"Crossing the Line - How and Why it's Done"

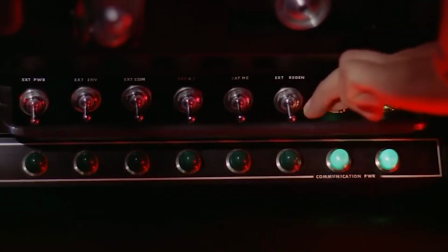Presumably, the scene belongs to one or both of them. But importantly, we do not cut to a close-up.
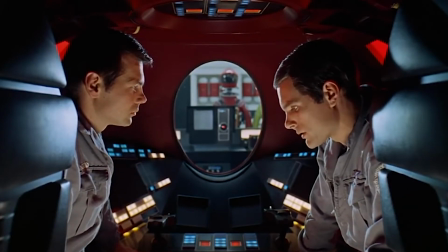The frame remains still, allowing us to soak in more from the scene. We remain in a slightly objective point of view of these two characters. Shots of the performers will typically utilise a narrow depth of field.
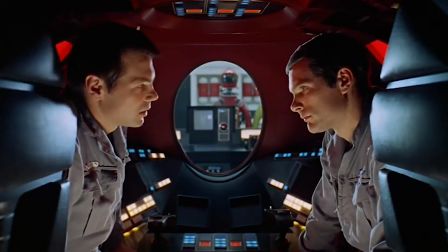It allows filmmakers to focus the audience's attention on a specific performer or object.
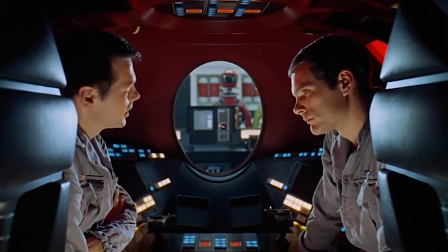But Kubrick uses an incredibly deep depth of field in this shot, such that HAL, the red dot in the background, is in focus.
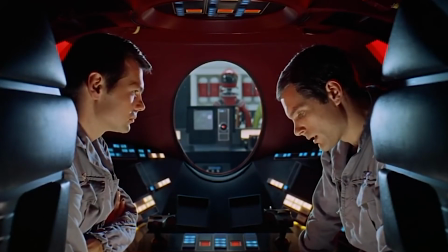The frame is also structured in such a way that the two crew members appear at the edges of the screen, whilst HAL is at its exact centre. Attention on HAL is further emphasised by close-ups and the direction of the actors to turn and face HAL frequently during the scene.
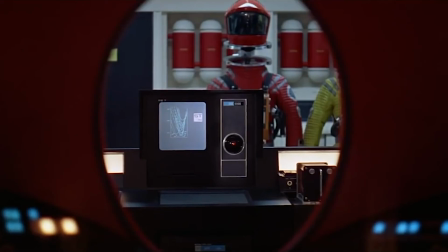Finally, we leave the pod and the shipmates, but not the scene.
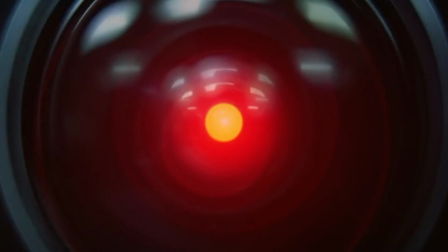We now take HAL's direct, vignetted point of view, showing us that HAL is reading the lips of the shipmates who are plotting against him,
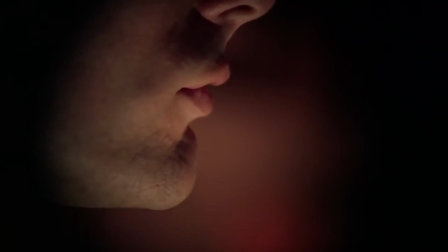further accentuated by the shift in diegetic sound from inside the pod to outside of it.
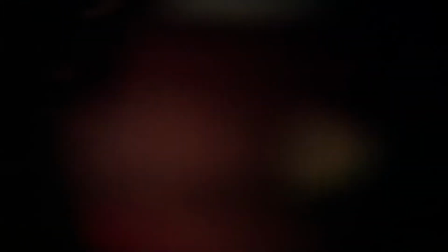We now realise that the line of interest is not between the shipmates, but between HAL and the shipmates.
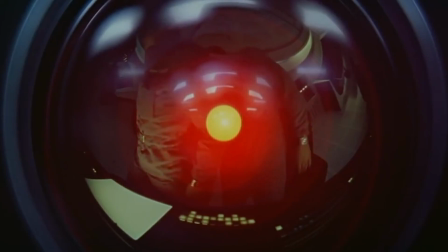And the scene does not belong to Bowman or Poole, it belongs to HAL.
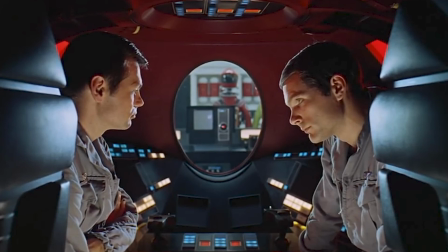We've moved from an objective view of the two crew members to a subjective view from HAL's position.
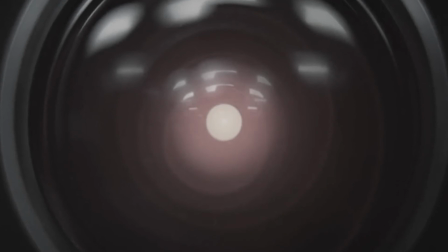HAL is slowly taking control of the situation, as he slowly takes hold of the film and its narrative.
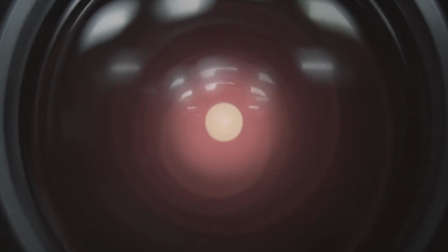Kubrick, having initially disguised this from us, decides to reveal it to us slowly,
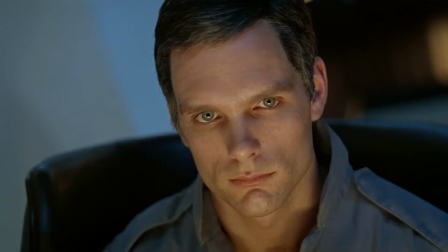through a host of subtle cinematography and filmmaking techniques, to match the growing sense of unease and danger that the two shipmates feel.